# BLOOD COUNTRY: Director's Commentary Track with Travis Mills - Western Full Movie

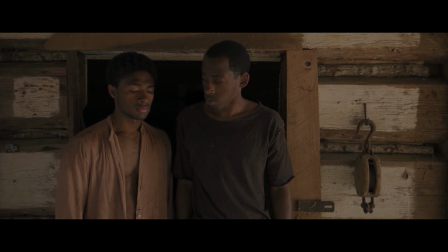1631s
So this is technically the 10th, and it's our third Mississippi film. I had worked with Cotton Yancey on two other films before this.
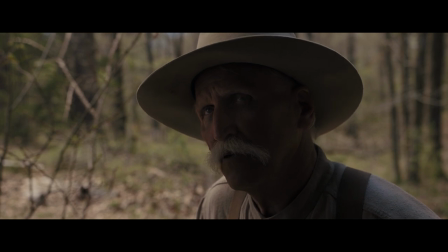1647s
Our first Mississippi movie, Porches and Private Eyes, he played the villain, so to speak.
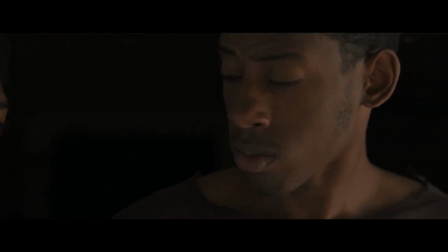1654s
and in a movie that I wrote and produced but did not direct, Don't Come Around Here, he also played.
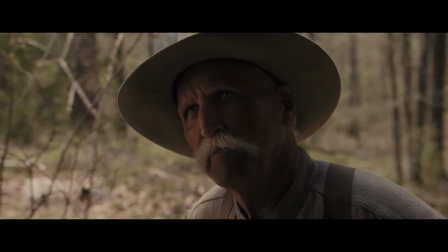1661s
I love working with him, and what I like is that every time we've made a film together,
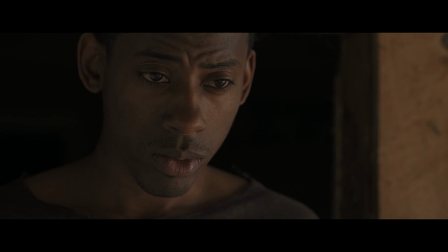1669s
he's played a totally different character.
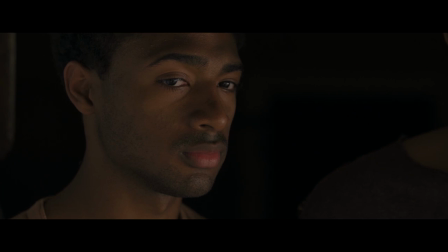1672s
Now, he was one of the first people to read Blood Country because he's one of my main Mississippi guys,
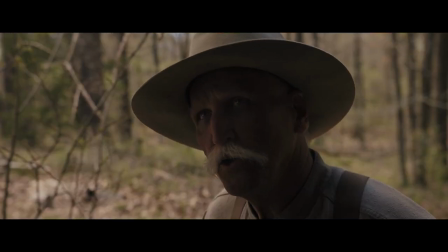1680s
and originally i did not see him in the role of um
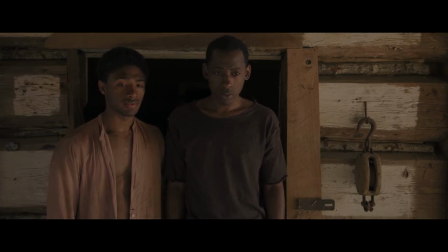1687s
of sheriff dan lee it just it just wasn't what i had in mind uh i told him that i was honest with
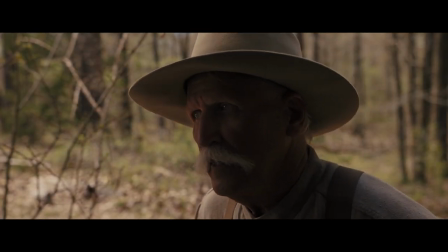1694s
him because he wanted to play it i thought about casting him as the um the judge
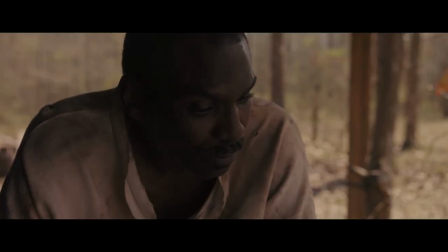1699s
or the doctor and as as i watched these video auditions
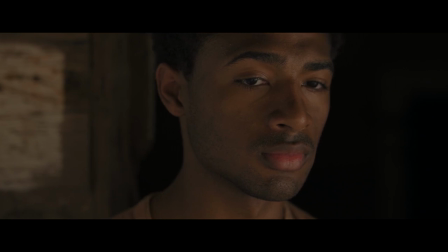1706s
it just didn't really um i didn't find anyone um that fit
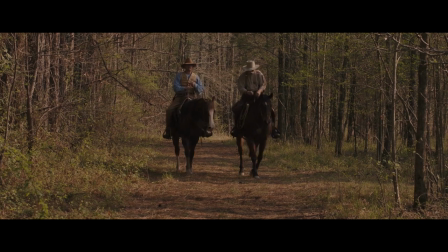1711s
it and i uh i ended up casting him i'll get back to that in
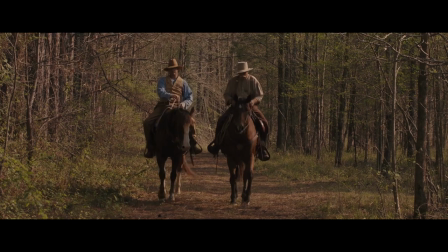1716s
a little bit but this shot where they ride towards us is to me a great shot again very
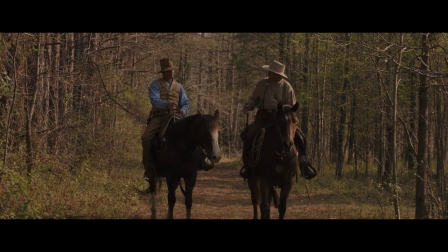1722s
minimum coverage we actually got some shots with the camera on the horse riding next to other,
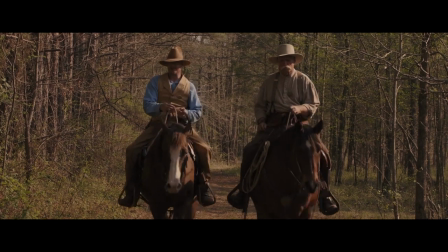1729s
but it just didn't really work. But this was a scene that we wrote on set.
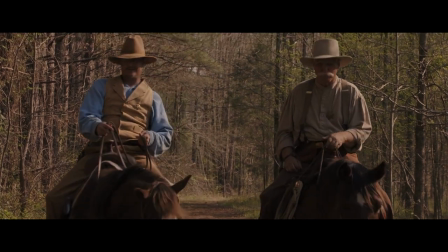1734s
I knew I wanted more moments with Webb and Dan Lee, and this was something that we kind of wrote.
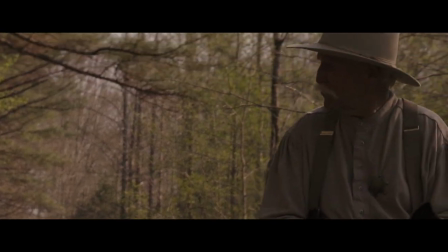1741s
I think it adds a lot of texture to their relationship, and I like this further,
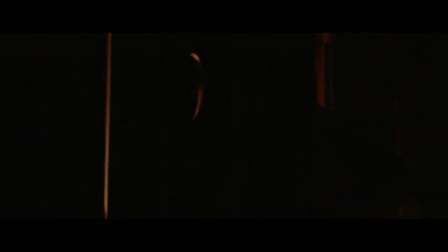1748s
this idea that Dan Lee doesn't want to carry a gun because he might kill someone. And really, he's trying to be a good man in this violent chaotic world
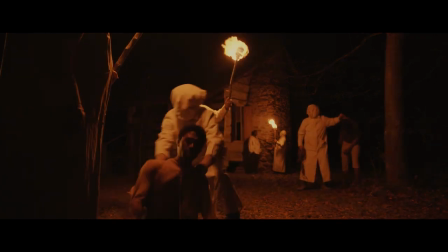1760s
now this was obviously one of the hardest scenes to shoot um content wise
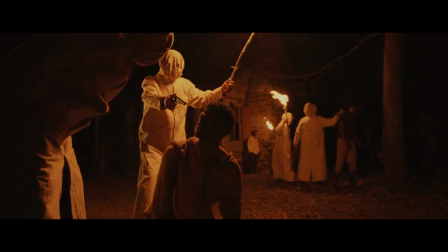1766s
filming at night in the middle of nowhere obviously it's it's a very disturbing
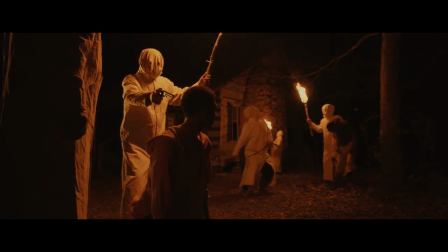1772s
controversial scene anytime you're working with a kkk related scene it would be
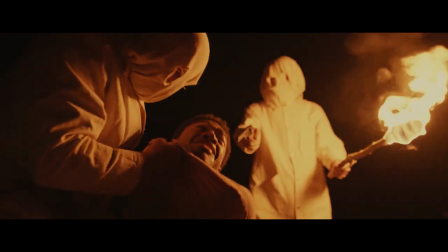1778s
um we went with an unconventional look these white dusters that cotton had and then
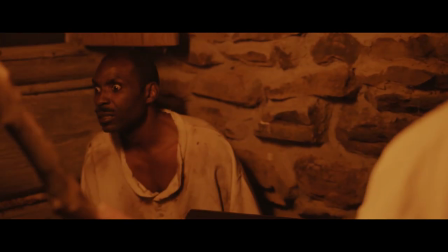1784s
we just took this scrap material that i found on one of our locations and cut
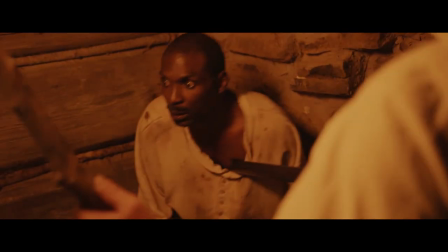1790s
holes in it i thought the all white look was real interesting now the
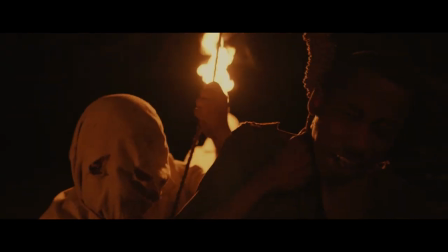1796s
guy playing the father calvin again i actually he did
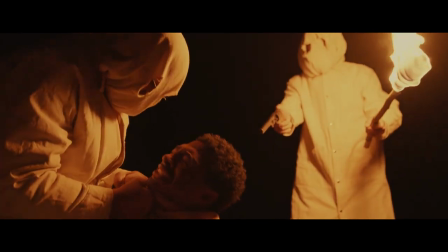1801s
a couple takes and i just didn't feel like he was scared enough in those takes so
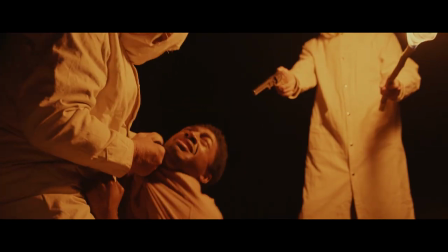1806s
i actually stepped in front of the camera and slapped him around
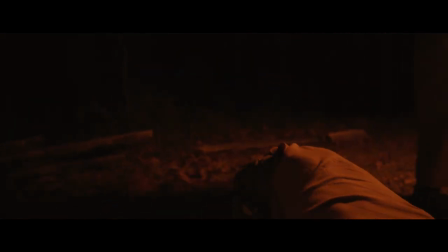1810s
a couple times and screamed in his face which was a pretty wild
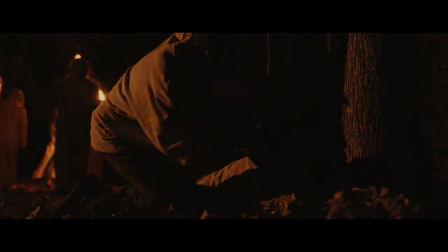1815s
moment for everybody on set i only do that when i know that
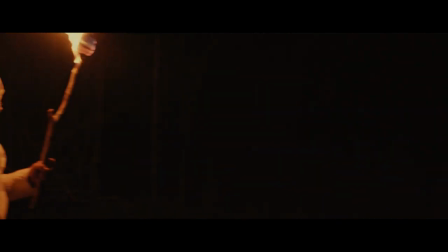1820s
i need to do it to get an actor into the right zone and when i'm pretty sure that they're going to trust me about
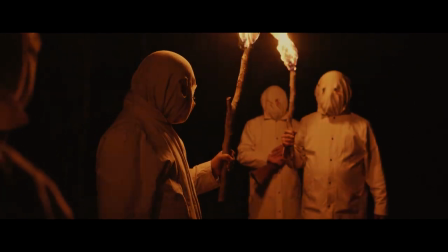1829s
that decision and calvin who's fairly inexperienced did understand what i was doing and he ended up thanking me later because really an An actor,
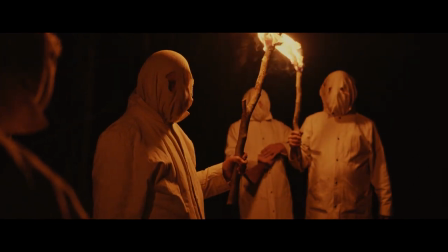1837s
at least if they're worth a damn, wants to get into the scene and they will do just about anything to do so.
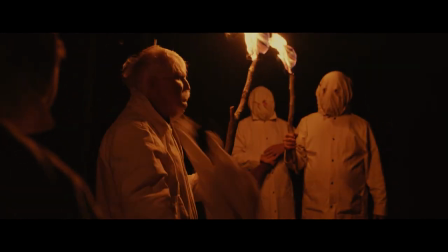1844s
That includes the black teenagers. I remember the one that gets dragged into the scene.
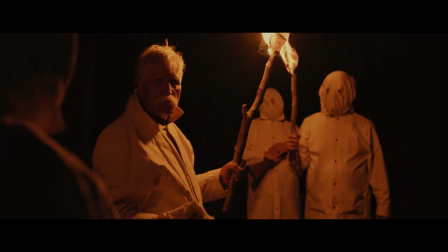1849s
That was me dragging him into the scene and placing him in front of Cotton.
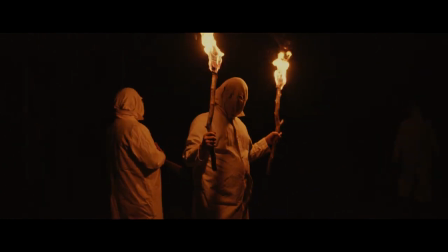1856s
And that was, he just wanted me to do it as hard as I could because he said, don't be easy on me.
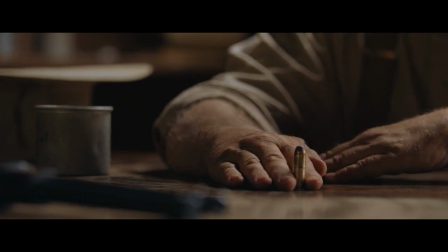1864s
And I really respect that in actors. They want to feel it. They want it to be real.
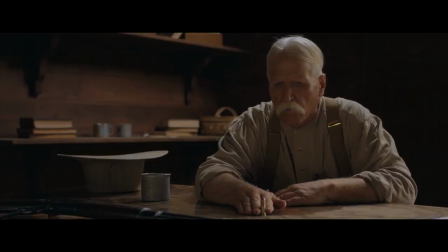1870s
This is another interesting change from our original script.
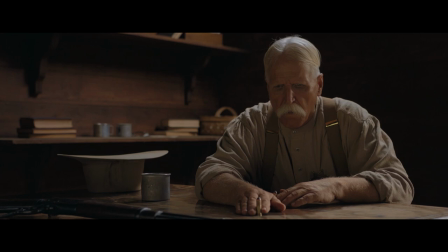1875s
This scene was originally set supposedly where Moses Lofton had been shot by Joe Lofton. So it was on like a road in the woods. And I told Nick, at some point the idea sparked,
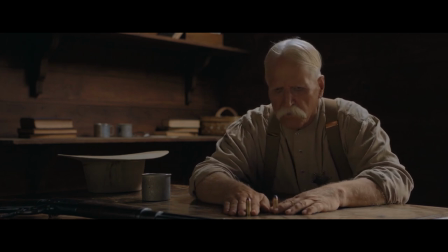1892s
why don't we do a scene that's a little almost like an ode to how
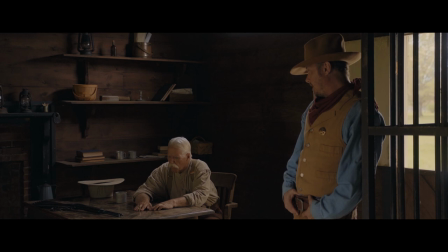1898s
Nick and I work as director and director of photography planning out shots you know we'll talk about maybe we look at it from this angle no how about this
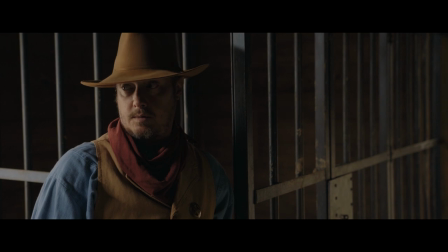1909s
angle and we go back and forth and I said that Sheriff Dan Lee and
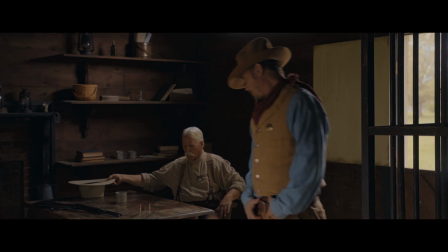1914s
Webb could kind of have that sort of relationship and no one would really
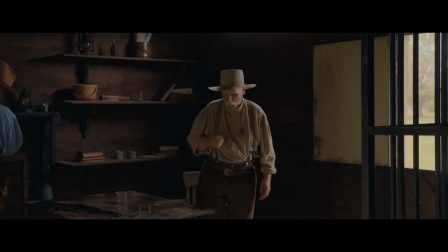1919s
know when watching the movie but it would be our little inside you
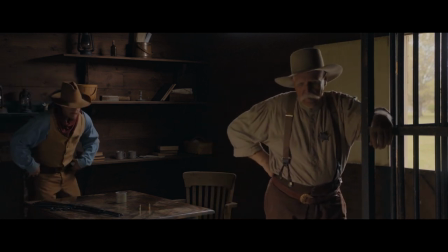1924s
know wink to our process and even the way that you know jeremy
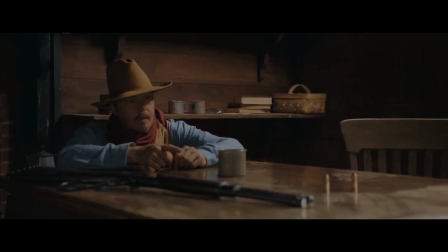1929s
here is looking at the scene is is almost like he's looking at
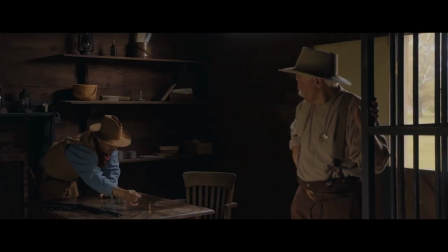1934s
a scene how to film something in a movie and so this was a really fun
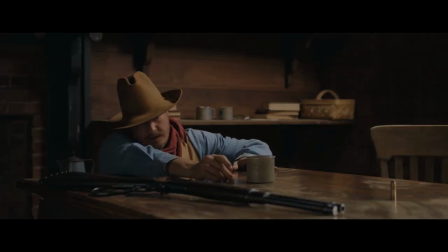1939s
change that we made taking it from a a road in the woods to
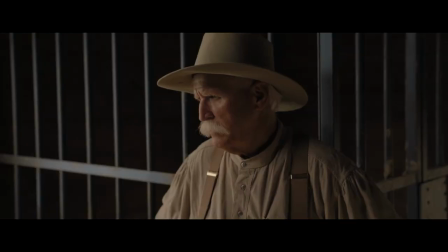1945s
this jail scene and i think it's just some of the lines
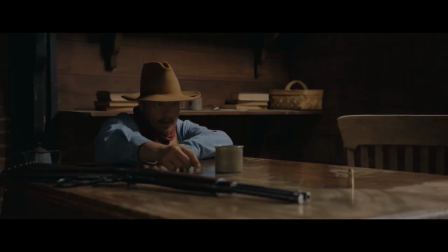1950s
that we added it just it brings so much to the film and really my favorite part of making movies is these last minute changes these last minute additions
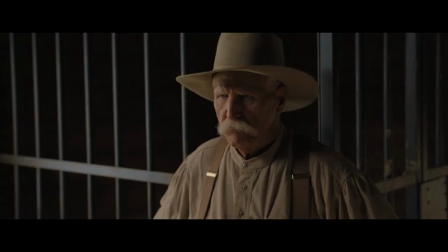1959s
because i think film is a fluid thing i think that people get too married to their scripts and they don't let things evolve based on
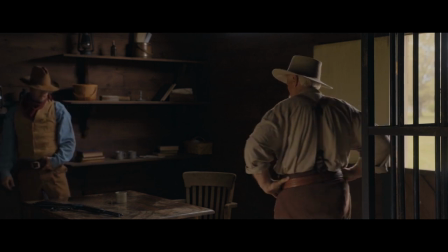1969s
location based on actors and all of that and you have to because that's where
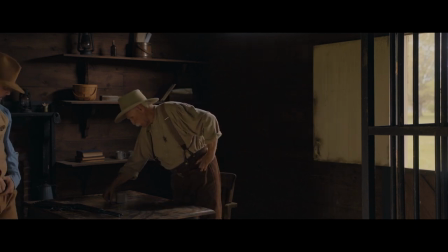1974s
some of the best stuff comes in the accidents and the spur of the moment ideas
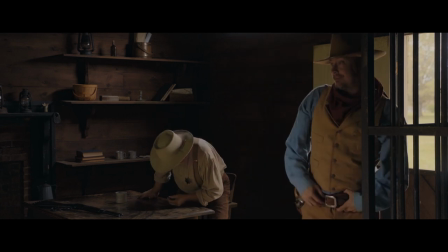1979s
so this is definitely one of my favorite moments in the movie um all of these jail scenes the one you see now and
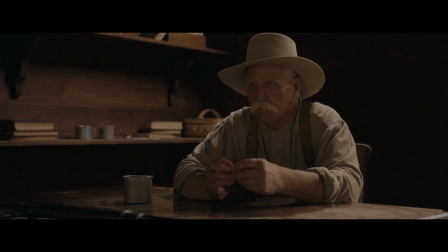1989s
the one you see later later um there's a few of them they remind me of the scenes in Rio Bravo directed by Howard Hawks now they're not
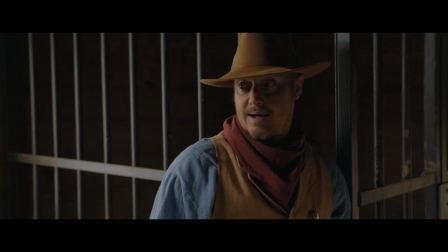2000s
exactly like that but I had that in mind as we staged them and
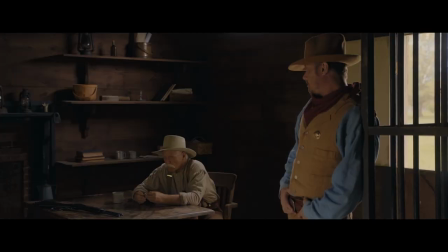2006s
it makes me smile because it reminds me of that something just triggered in my mind that you know we at first we're not going to put anyone
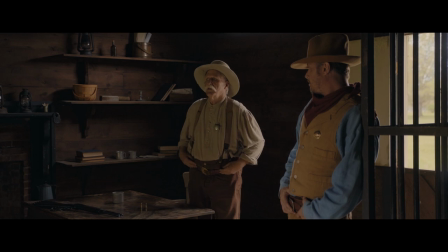2016s
in sort of anything blue or denim because it doesn't really fit the period but finally we decided to put Webb Langston played by Jeremy in
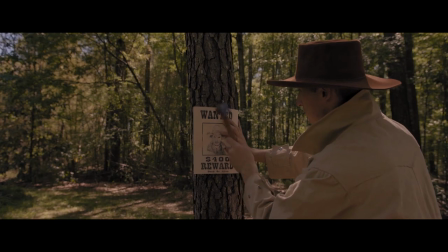2025s
that consistently and you'll see him wearing a lot of that it's sort of
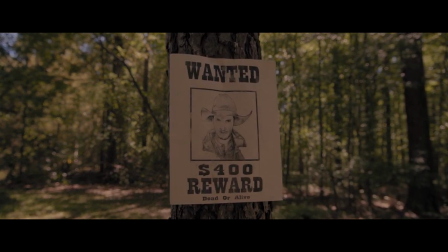2030s
a theme for his character that nailing the warrant poster was actually a cameo by Nick
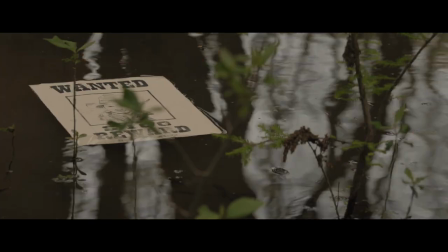2037s
our cinematographer that was his little cameo in the piece which is a cool
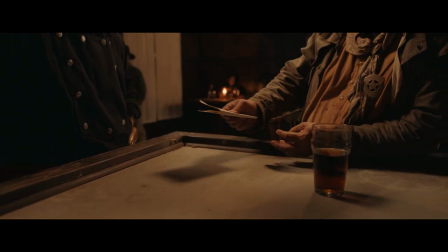2044s
moment uh this is one of my favorite scenes to film because I guess I have two cameos in the movie this is a little
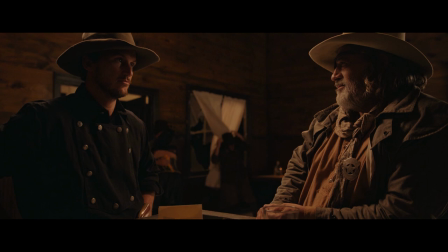2051s
fight scene that we staged with uh the thing going out the window and them hitting me and it's chris and beau that are horse
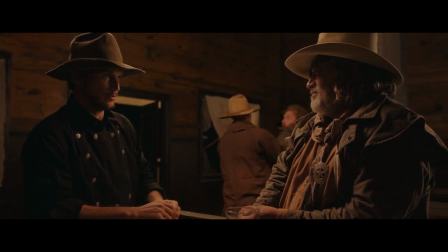2059s
wranglers that are roughing me up what's funny about filming this we did a few takes and i trust the two actors in the scene and pretty much didn't pay any attention to them i was totally focused on the fight which was a fun moment
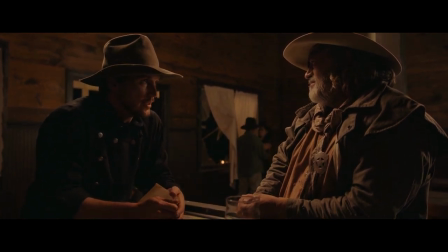2073s
um definitely a fun little night on set uh having the crew watch me get beat up and thrown out the saloon um the
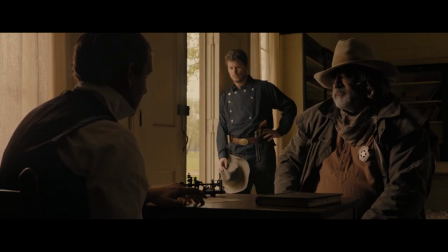2084s
guy that plays john t who again is a real life character joe lofton really did flee to texas and then hire a lawman
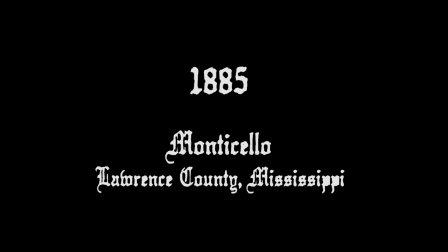2095s
to bring him back to mississippi because he didn't think that he was going to get convicted.
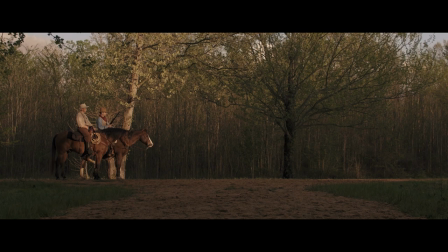2101s
But the actor playing John T., the Texas lawnman, is Creek Wilson, who I've also worked with two times before this and will be working with again soon. Creek just gets it. He spent like four or five hours on that horse that he's riding right there, Dolly.
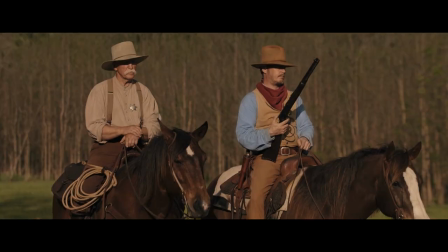2119s
He got to know her and she got to know him.